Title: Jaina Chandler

Hi, my name is Jaina Chandler. For this year's Royal Ballet and Opera Design Challenge, I chose Marketing Strategy following Director's Vision 3 Embodied Stories.
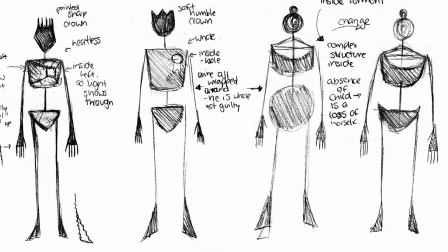9s
When I first watched The Winter's Tale, I fell in love with the dance and music that I knew I wanted to create in animation. My first digital animation tests were frame-by-frame copies of Christopher Wheeldon's choreography,
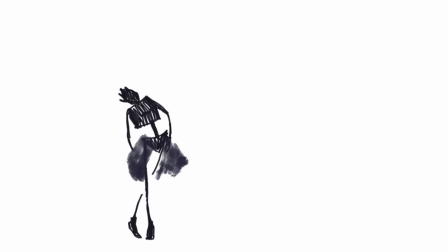22s
drawing on the forms of the dance rather than the expressions. I used what I felt were the key themes of Act 1, such as love,
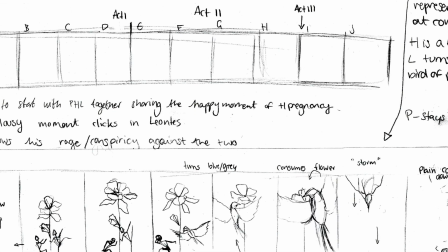30s
jealousy, and destruction, to create a storyboard that would then become the basis of my animation.
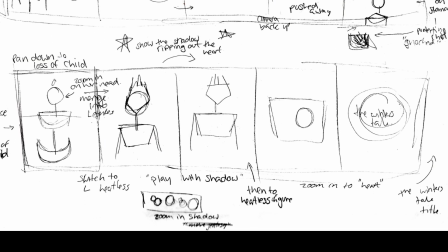35s
To link it to the Director's Vision 3 Embodied Stories, I wanted to make the sculptures out of wire,
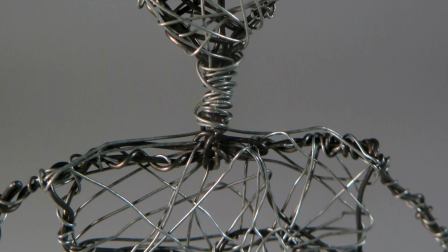41s
something that is so fragile in their design and gives them such a sense of delicacy.
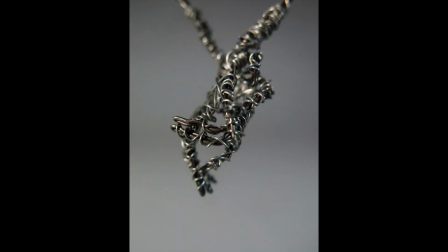45s
In The Winter's Tale, the dancer Edward Watson portrays the character Leontes with such expressive movements
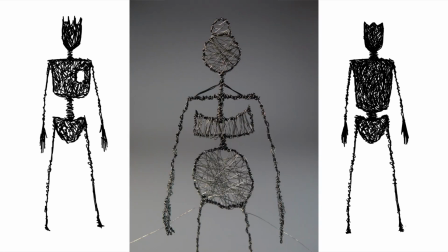52s
and expressions that I was hypnotised by him and the character that I knew they had to be my focus in the outcome.
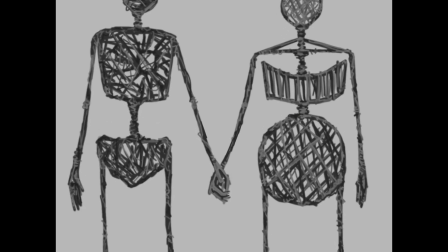58s
I used a section of Joby Talbot's score to heighten the intensity of the narrative.
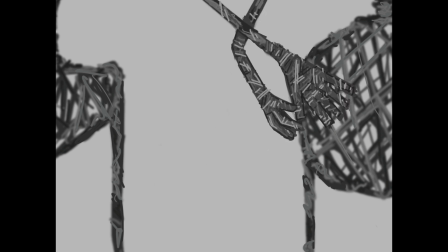64s
I think to me, the complete removal of the heart at the end of the animation is the epitome of the new Leontes,
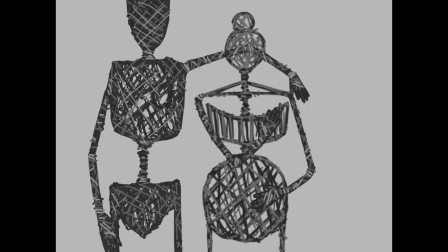70s
of him suppressing his love for Hermione and rejecting her.
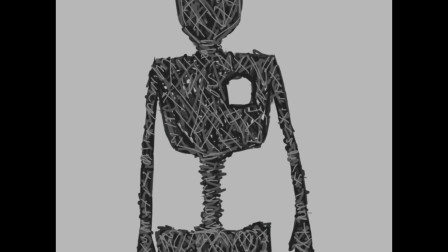74s
By doing this project, I have learnt that in ballet, there is so much emotion within dance and music and how they combine together. To have one story that creates so many different variations and invokes so many different emotions is truly inspiring.